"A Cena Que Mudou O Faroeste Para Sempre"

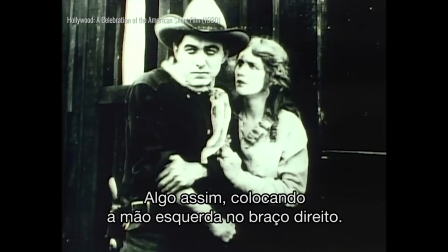algo a esse efeito, onde ele colocou sua mão direita no seu braço, e ele fez isso incessantemente em fotos.
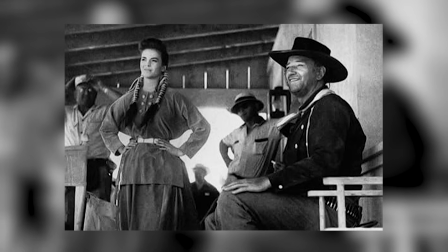Pois bem, agora corta pro dia em que o John Wayne tava lá filmando a cena final de Rastros de Ódio.
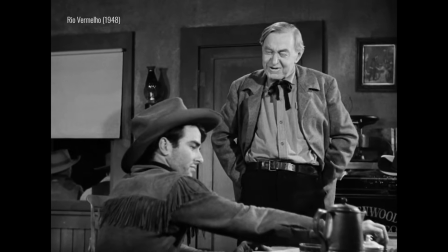A essa altura, o herói de Wayne já tinha falecido. Mas 2 familiares do Carey estavam lá no set contracenando com o John Wayne.
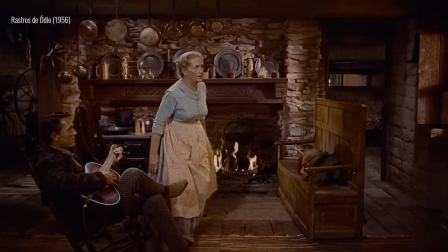A viúva de Harry Carey, a Olive Carey, é a atriz que interpreta a senhora Jorgensen.
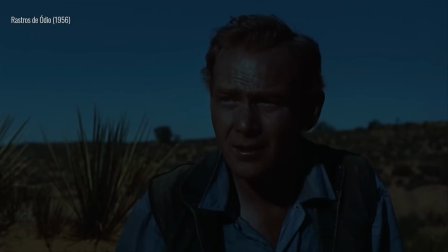E o filho do falecido ator, o Harry Carey Jr., interpretou Brad Jorgensen.
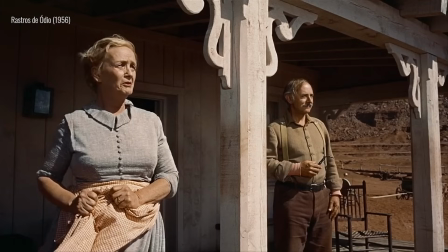Pois bem, no momento de filmar essa cena final, a Olive Carey estava lá assistindo tudo por trás das câmeras.
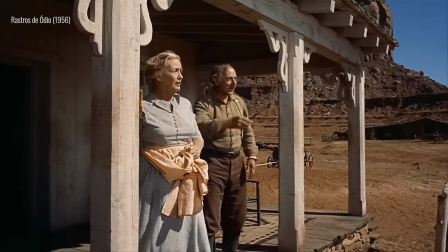E quando Wayne viu a atriz ali no set, ele decidiu improvisar uma homenagem discreta ao marido dela,
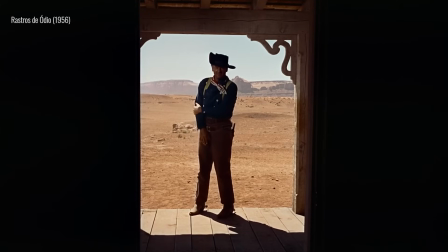eternizando o herói de John Wayne no que acabaria virando uma das imagens mais famosas do cinema.
Ollie looked around at me. And I just took the pose and just the tears poured out of her eyes.
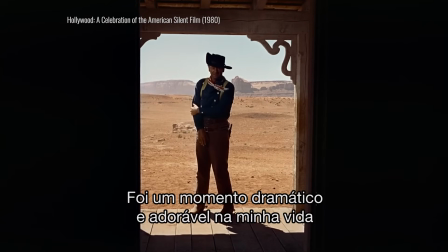And it was a lovely dramatic moment in my life and I'm sure in hers.
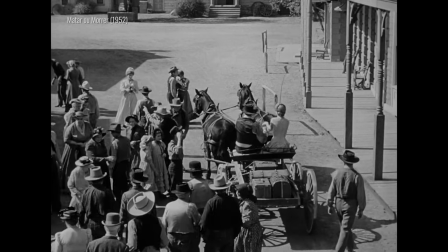Agora, veja bem, não é como se fosse novidade terminar um faroeste assim,
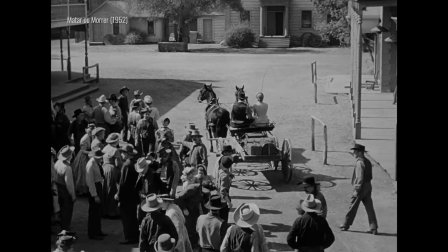mostrando o protagonista indo embora, se afastando das pessoas que ele passou o filme inteiro ajudando.
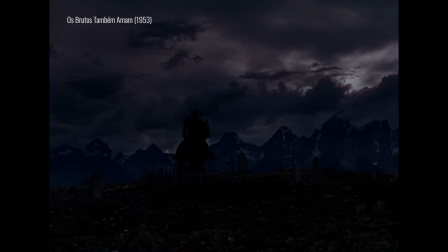Na verdade, a essa altura, isso já era uma tradição, mostrando que o protagonista agora partia para a promessa de novas aventuras.
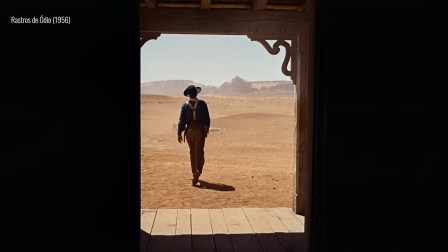Mas em Rastros de Ódio, o Ford subverte esse final triunfante, porque aqui o protagonista não tá indo na direção de um recomeço.
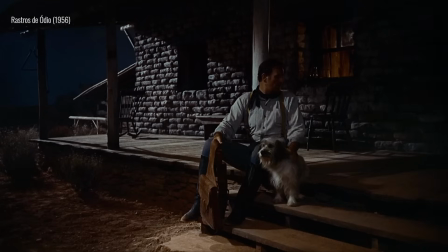Pelo contrário, esse parece ser o fim da linha pro Ethan, um homem que vai embora destruído e desiludido consigo mesmo,
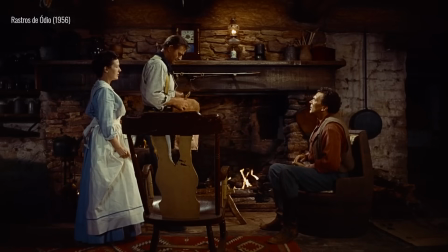entendendo que ele não tem mais lugar nessa realidade e que nunca vai se ajustar ali.
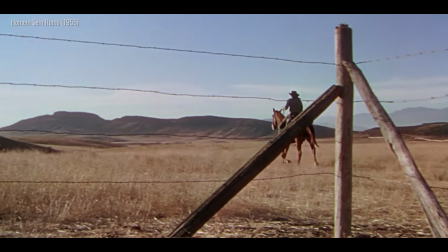É uma versão muito mais amarga do tropo do cowboy indo embora sozinho. E por isso, a cena acaba se tornando um dos exemplos mais singulares dessa tradição do faroeste.
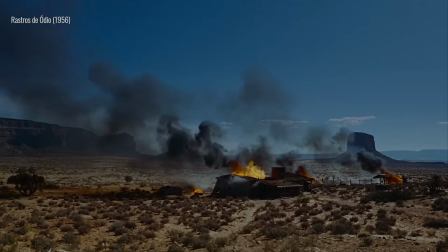E o impacto dessa imagem foi imenso. Com o passar do tempo, Rastros de Ódio foi sendo cada vez mais tido como uma das obras-primas de John Ford.
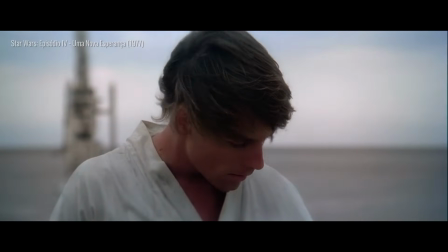Não é à toa que tantos filmes que vieram nas décadas seguintes puxaram várias de suas ideias desse longa, às vezes até reproduzindo certas cenas do clássico.
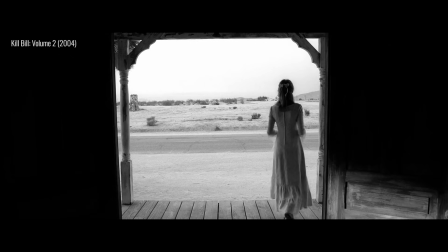E é claro que a imagem mais marcante do longa acabaria ganhando releituras em outros filmes, indo de Kill Bill, que fez duas releituras dessa imagem,
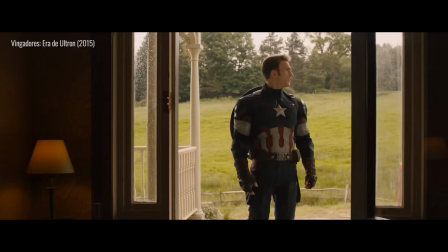passando por Os Vingadores, A Era de Ultron, e chegando a títulos mais recentes como Nomadland e Predador,
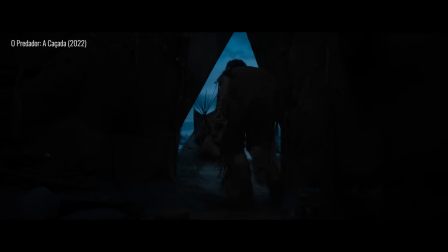A Caçada, só para citar alguns exemplos.
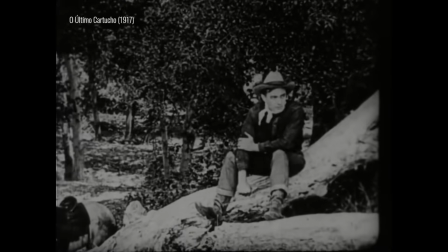Então deu pra ver que por trás dessa cena famosa estão vários detalhes e várias histórias fascinantes.
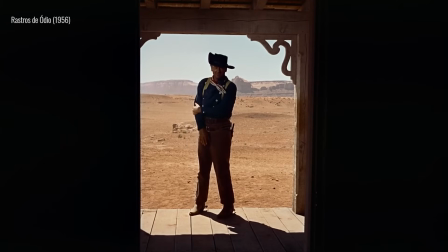Mas também é muito importante que a gente não caia em uma certa armadilha ao falar dessa imagem.
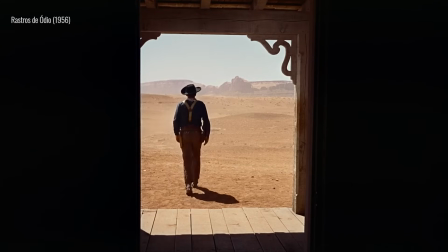Que é a armadilha de analisar a cena isolando ela do restante do filme,
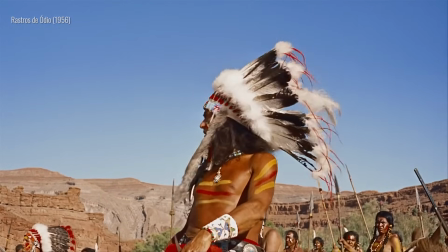como se ela existisse no vácuo e não se relacionasse com as partes de Rastros de Ódio que também fazem esse filme ser controverso.
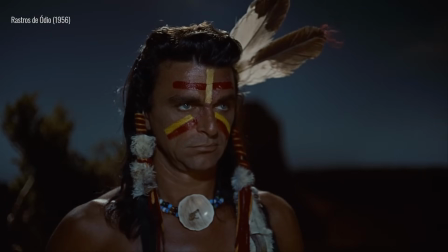Principalmente quando o assunto é o discurso racial da obra.
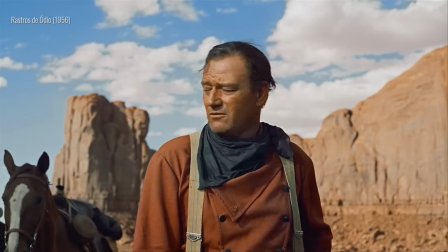Porque se tem algo que nos choca quando a gente assiste ao filme, é o fato do protagonista ser abertamente racista e orgulhoso disso.
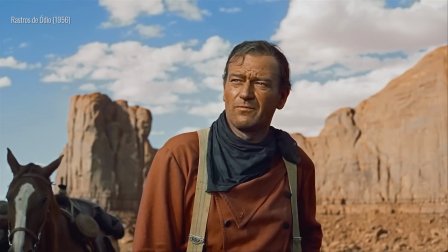Quando ele fala dos nativos, é com um ódio profundo.
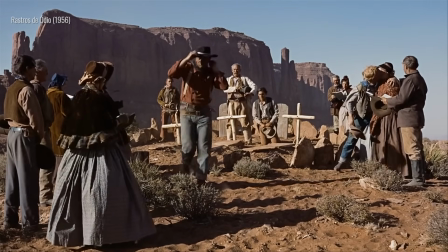Um sentimento que fica ainda mais forte depois que os Comanches atacam a família dele e raptam a Debbie.
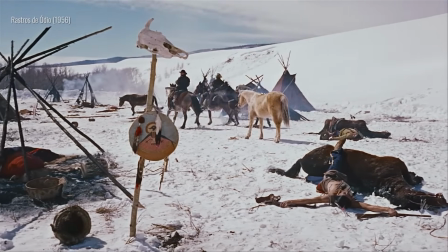O ódio do Ethan cresce tanto depois disso que ele quer arruinar a vida dos nativos até mesmo no pós-vida.
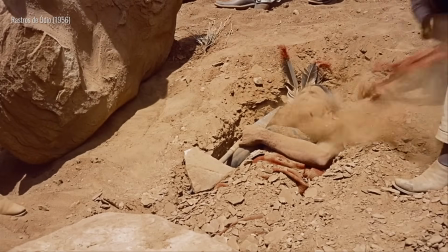É o que a gente vê quando ele encontra um Comanche morto e atira nos olhos dele.
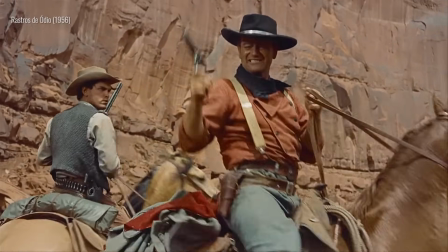Porque, segundo a crença dos Comanches, isso condenaria a alma do homem morto.
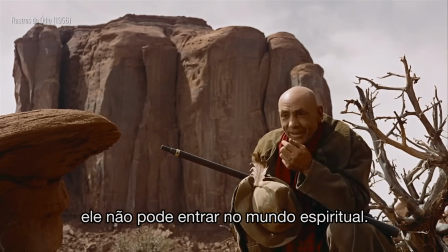But what that Comanche believes, ain't got no eyes, he can't enter the spirit land, has to wander forever between the winds.
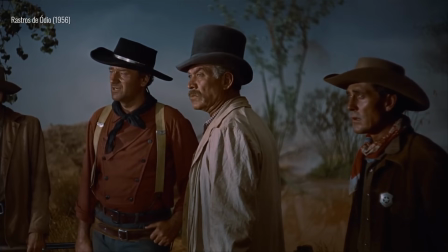E esse racismo dele é tão profundo que afeta até mesmo o jeito como ele trata as pessoas brancas próximas dele.
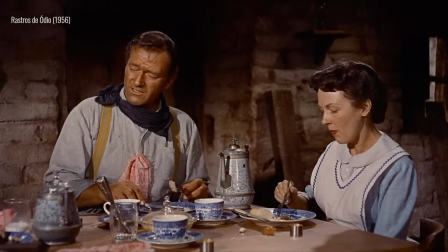Quando ele descobre que o sobrinho adotivo tem descendência de nativos, ele passa a detestar o cara imediatamente.
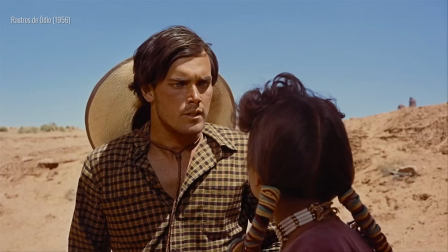E depois, quando ele descobre que a sobrinha Debbie, que ele tanto adorava, foi raptada para crescer entre os Comanches, ele toma uma decisão drástica.
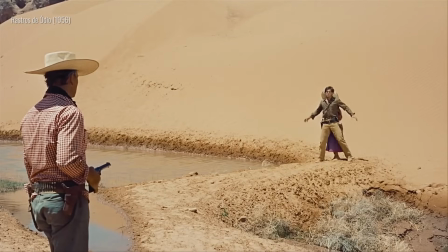Ele resolve que vai encontrar a Debbie não para trazê-la de volta para casa, mas sim para matá-la.